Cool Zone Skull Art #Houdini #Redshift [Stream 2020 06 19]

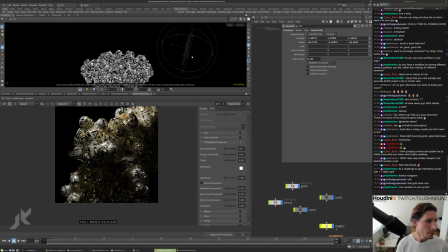So I'm just trying to use this bounce card to, I don't know, get like a little bit more shape in there or something. Wave-based iridescence.
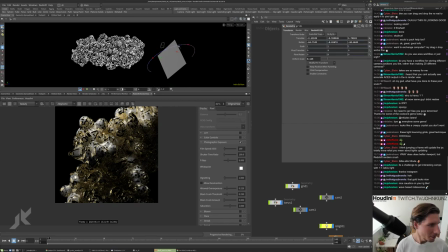Yeah, if you could do the wavelength, no more ramps, no more rainbow ramps.
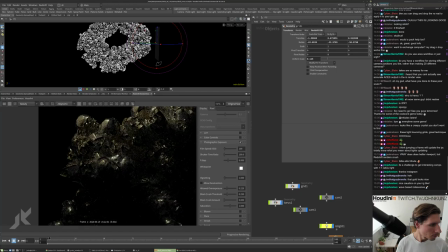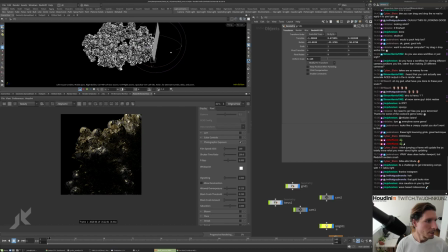I think this guy is like shadowing. Something happened here, but I don't know. It's maybe too much of it is like in the shadow there.
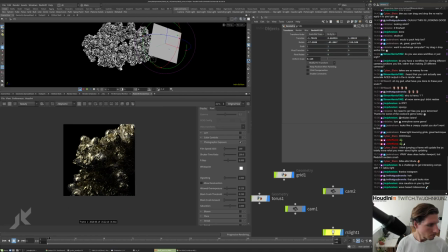So it's like
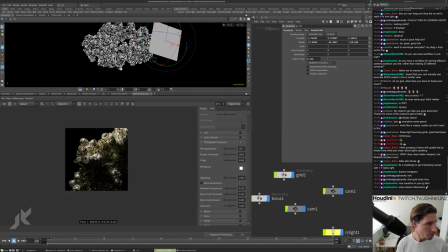kind of a sweet spot, but it's like hitting too much over there.
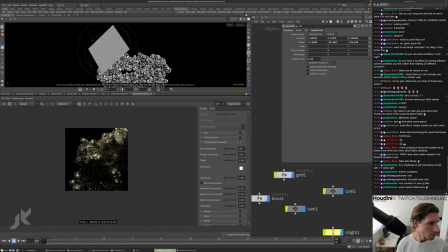Let's just get him right above everything.
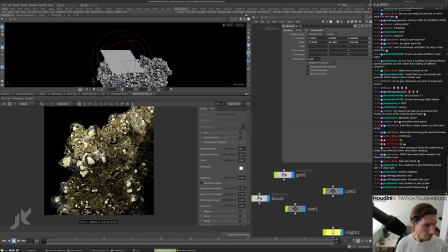See what that does. Sometimes doing a scaling like one direction of these, you can really highlight or just add like lines, like little glints that way.
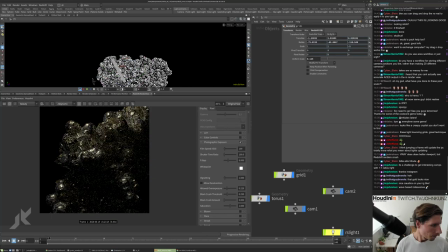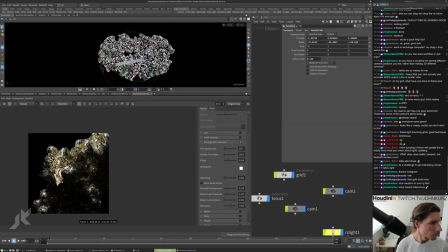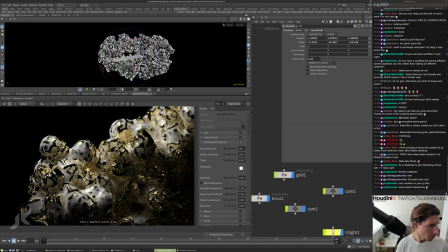So I think I'm getting this little, a little notch with it.
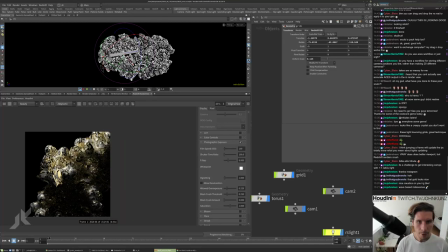Pretty good. Maybe try going the other way. I think that looks maybe a little more natural.
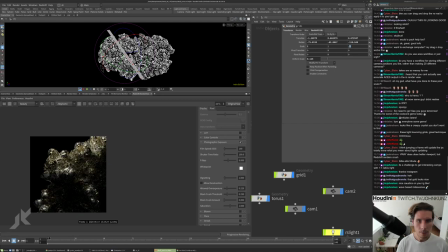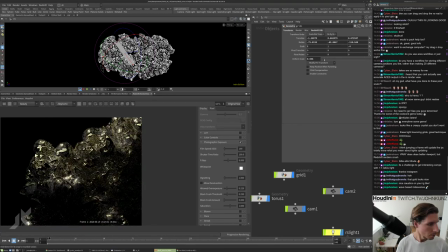I don't know. I feel like I got too zoned in on a specific detail that isn't working too well.
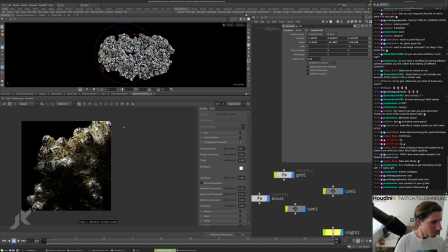This is just feeling more natural this way, or almost without it. Maybe do a little bit more intensity with the light, just to get stuff looking a little bit brighter.
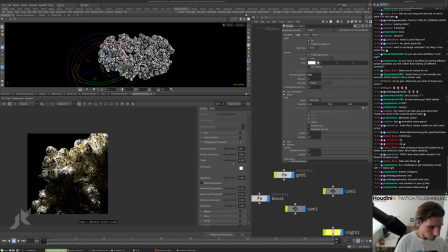Should play around with some of these post effects, the instant glamour.
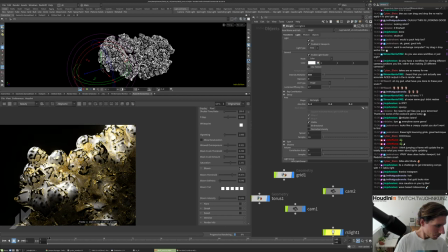I feel like you just have to be super, super subtle with a lot of those.
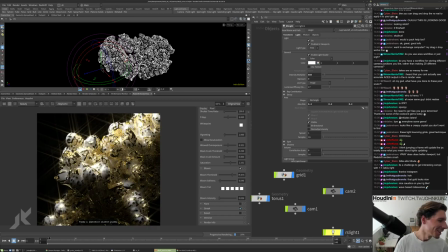Boom. Ding, ding, ding, ding, ding. So this goes from costing $1 to
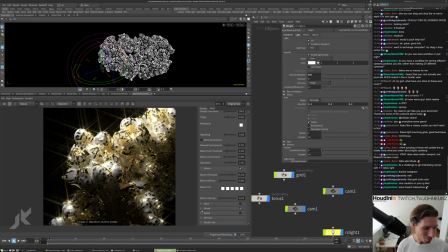$5,000 just using that one feature.
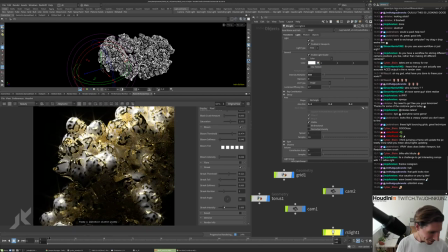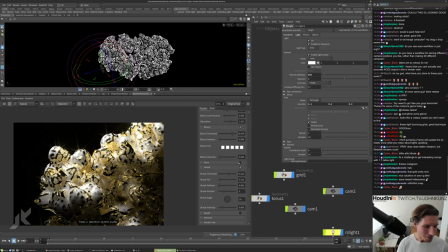Yeah, I don't know. I'm not a big
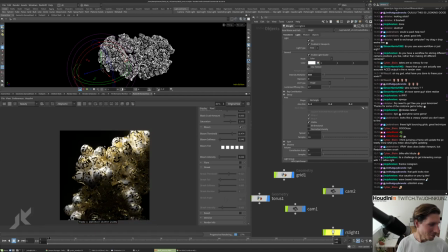it's a little cheesy. For this I wanted a little bit more I don't know.
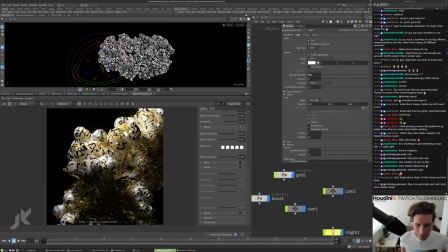It makes it more of like a fantasy, or takes out the seriousness of it. Skull Shine Master Series. Skull Polisher.
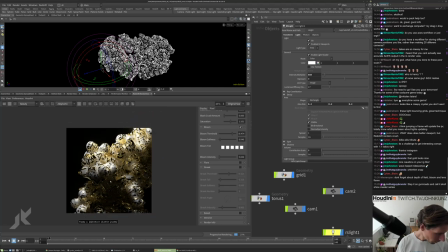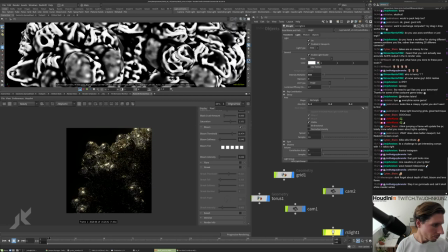Let's just go. Whoop. Let's go back into the camera.
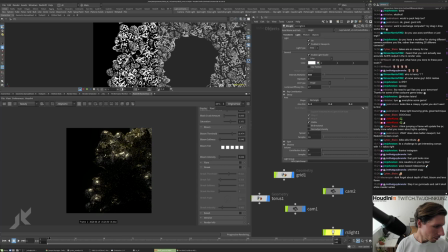I don't know. It's a little bit weird, that big swath of darkness. You're a man of culture, Corin Yan.
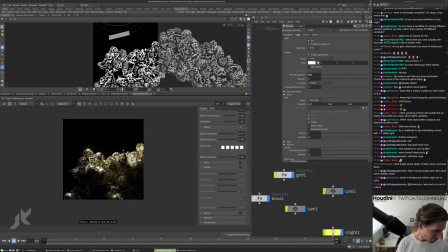This is a little bit better here, I think.
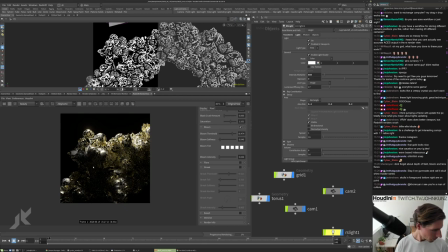It's like feels, I don't know, more, there's more of like dimensionality to it. The other one was feeling a little bit too, like two dimensional or too flat.
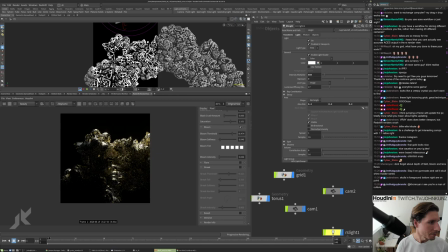I feel like that's a problem you run into when you're like rim lighting stuff too much, is that it loses its depth. Chromatic aberration. You just use all of the sliders.
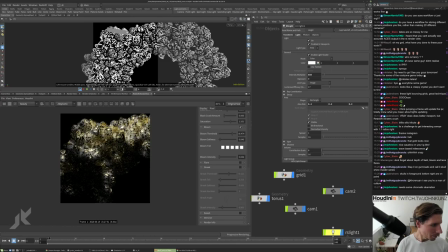This is getting better. Just going up more over the top. Maybe a little too much.
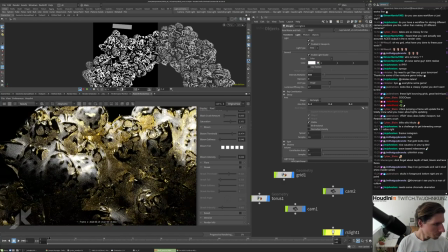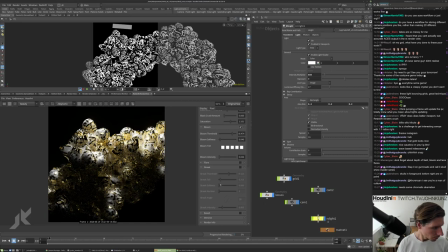Let me see what's happening with this. Oof.
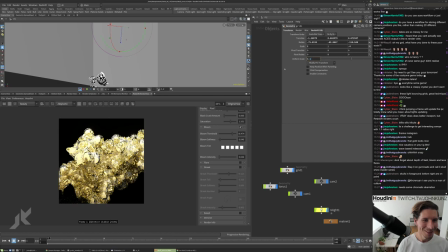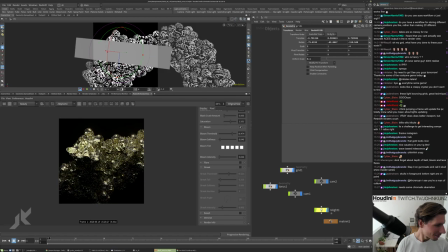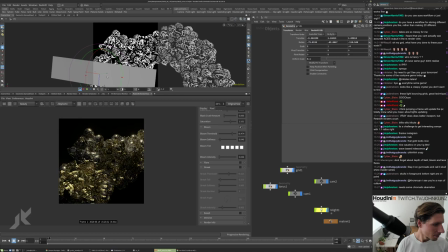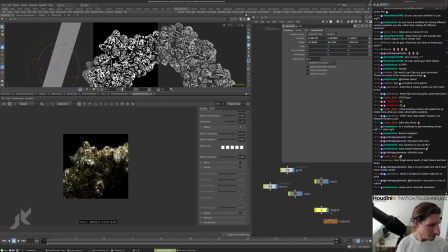Maybe that's a little bit better.
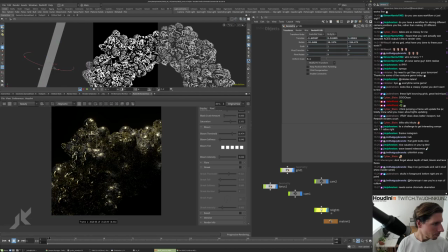I'm basically just adding kind of to the rim. Okay.
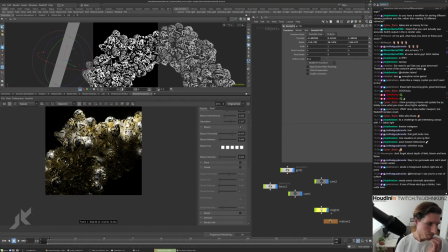just to get rid of this area here, so it's not completely like blacked out or crushed. There's still some subtle details. I think that that helps a little bit. Let's play around with this exposure, the f-stop.
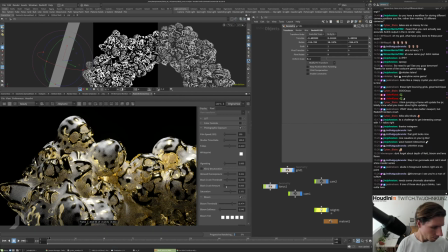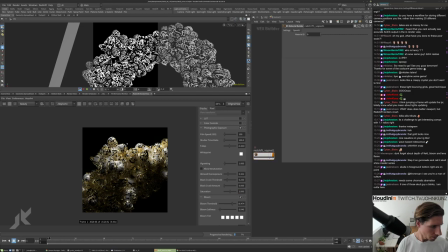Maybe this, I think my saturation is a little bit too cartoony, burning out a little bit.
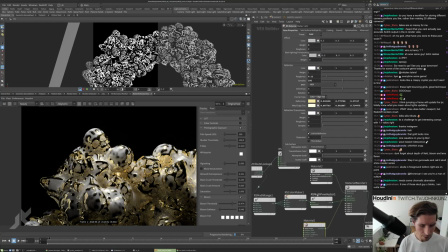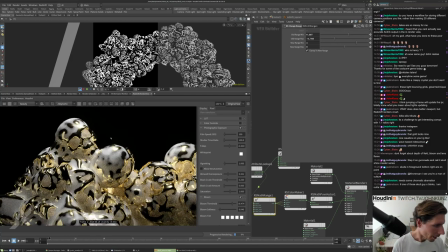I don't know about this range. I'm gonna give it